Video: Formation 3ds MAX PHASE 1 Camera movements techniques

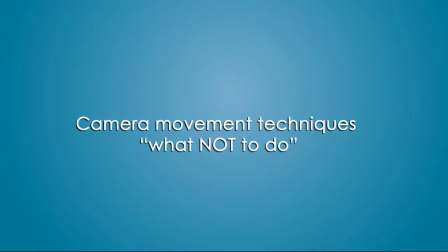(0:00)
Camera movement techniques, what not to do.
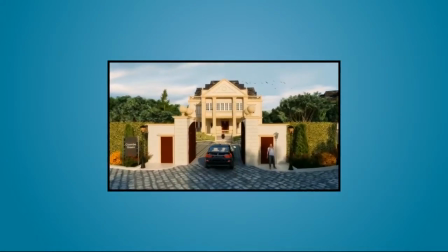(0:06)
The way camera moves in your project will have a major impact on your movie.
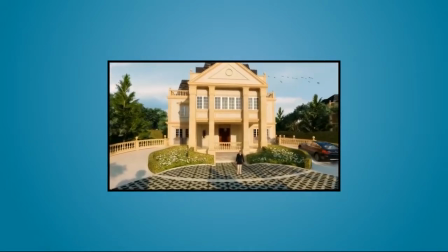(0:12)
I will teach you exactly how to do it like a pro, but before I do,
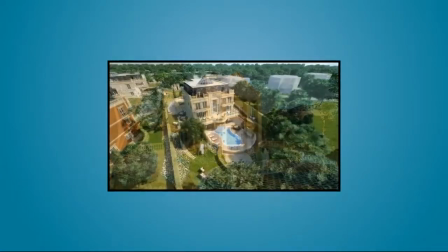(0:17)
I really have to teach you what not to do.
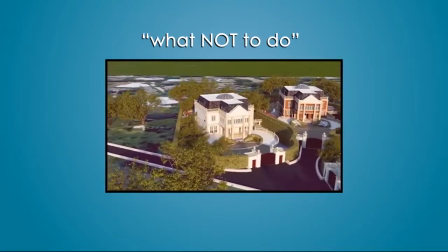(0:25)
We have here what we can call a bad example of camera movement.
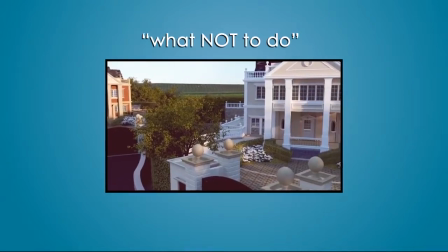(0:31)
What the animator was trying to do is to make a movie of 1 minute showing
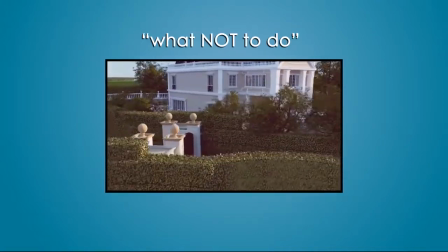(0:37)
everything in one big camera movement. Well, that is just wrong.
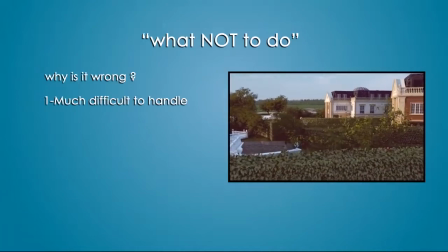(0:45)
Why is it wrong? One, it will make your camera movement much difficult to handle.
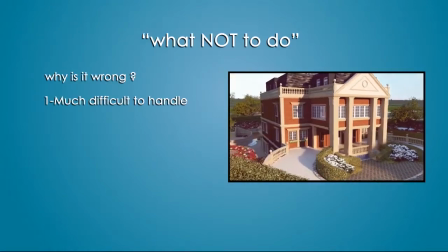(0:52)
As you can see, the camera had to pass into trees and the movement is just annoying.
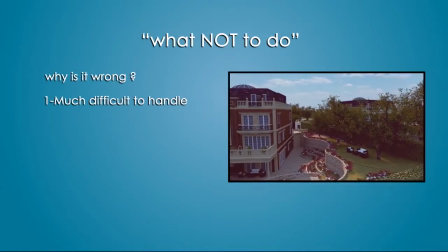(1:01)
I'm sure that the animator who did this tried to fix that, but as you can see, that's the best he could get.
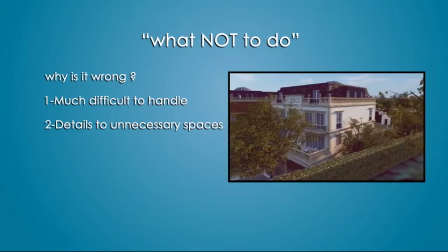(1:11)
2. If you do that, you will have to add details in everything on your pass,
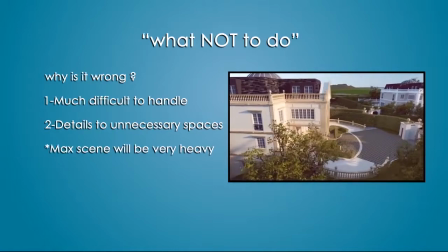(1:18)
resulting in a very big detailed scene and more render time.
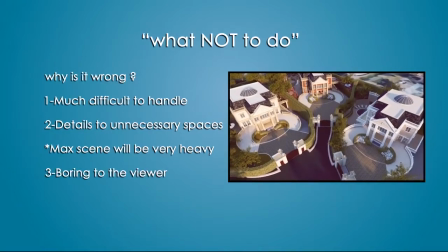(1:25)
3. The viewer will lose focus and get distracted by that movement.
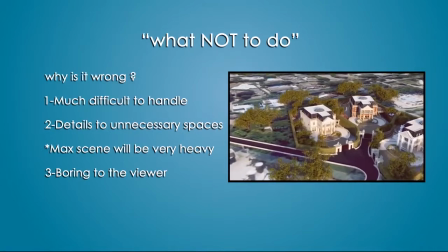(1:30)
They don't know what exactly are you showing.
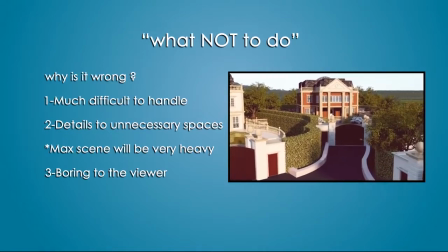(1:35)
So, since we are professionals now, that's not what we are going to do.
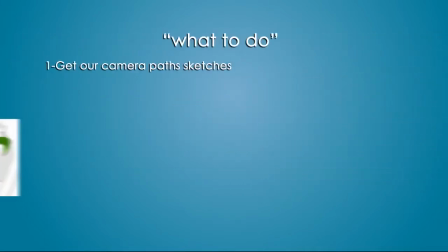(1:41)
What we are going to do is 1. We will get our camera passes sketches.
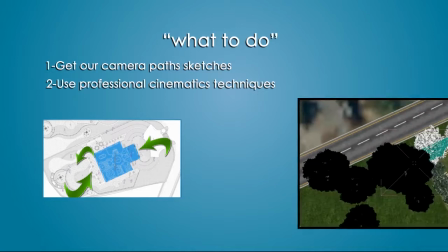(1:50)
2. We will work our way through them with professional
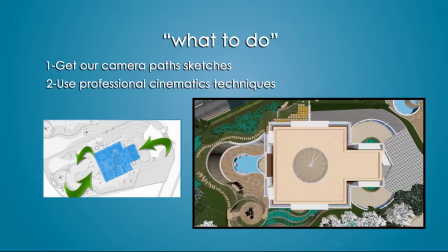(1:54)
cinematics techniques for camera movements used by real movie creators.
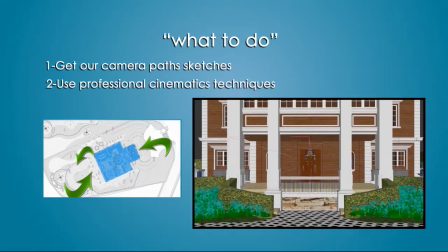(2:01)
In this section, we will learn the techniques like the pan, the dolly, the vertigo,
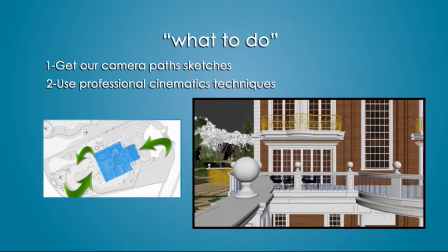(2:07)
and other amazing techniques that really affects the quality of your movies, making the final product perfect.
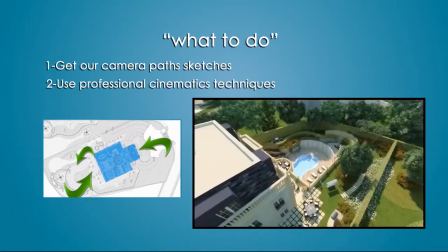(2:16)
So get ready to learn how to do this cinematics in Max, and let's get started.
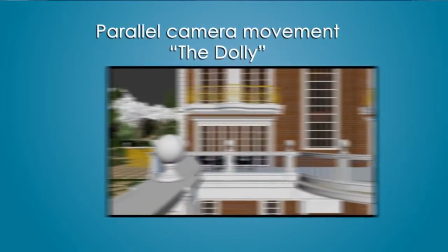(2:26)
Parallel camera movement, the dolly. The dolly is the easiest yet one of the most beautiful camera movement techniques.
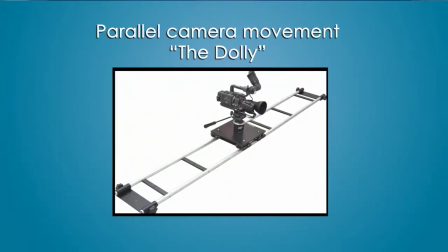(2:35)
In real life, dolly is a camera that moves on a rail like this.
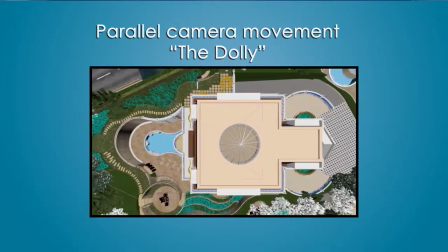(2:41)
In Max, we will animate our camera and target parallel to a desired feature in our scene,
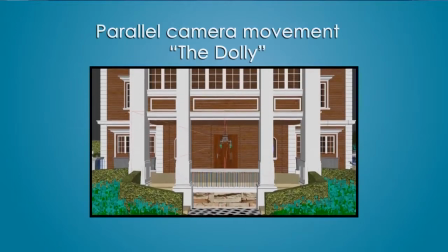(2:49)
focusing on the details and beauty of that specific feature in our design.
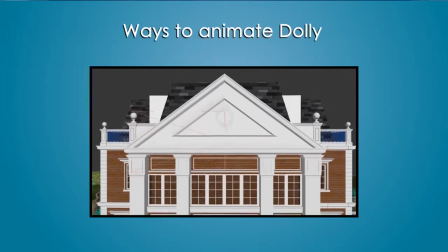(2:55)
We can animate dolly in 3 ways.
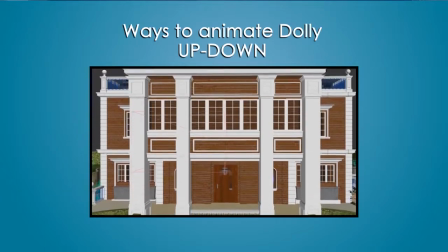(3:00)
Up-down movement, usually showing the beauty of the elevations or side views of our buildings.
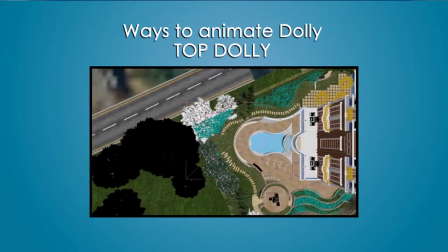(3:07)
Top dolly shows the beauty of the layout, design, and the landscape.
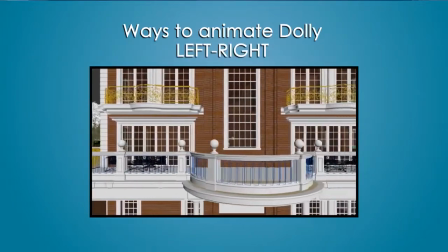(3:14)
Left-right dolly can show both the beauty of the building and the landscape as well.
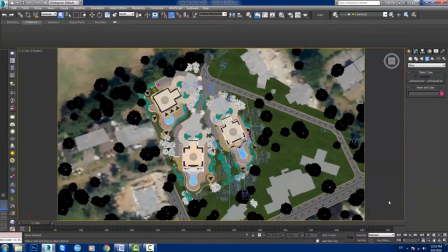(3:20)
Let's open our project and let's see how can we use our dolly in a project like that. Well, I will try the first type, the up-down movement here, to show the beauty of the elevation.
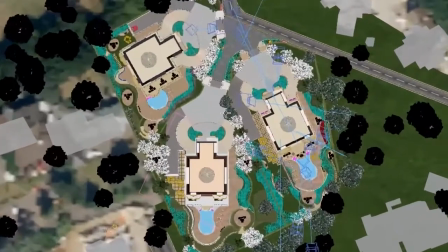(3:34)
Let's start by creating a Vray physical camera right here
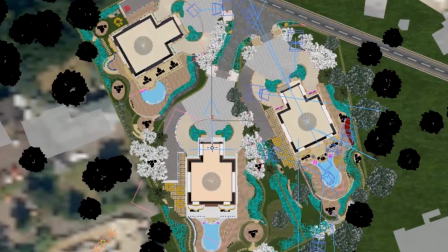(3:39)
and try to position it as parallel as we can to that elevation.
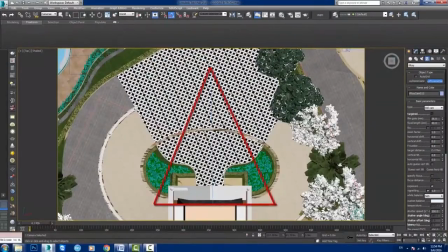(3:44)
So now we have a camera that is parallel to the elevation of the villa.
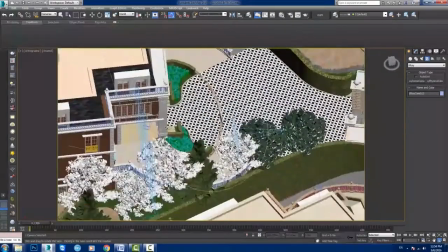(3:49)
Now the camera has been created on a 0 level in Z position.
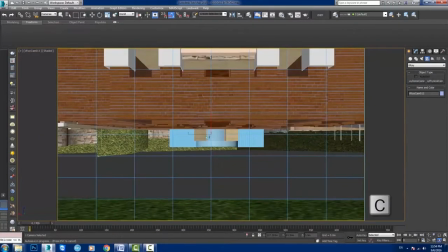(3:54)
So if we press C while it is still selected, we will view what the camera is shooting. Now the camera at the 0 level, it is basically shooting under the building.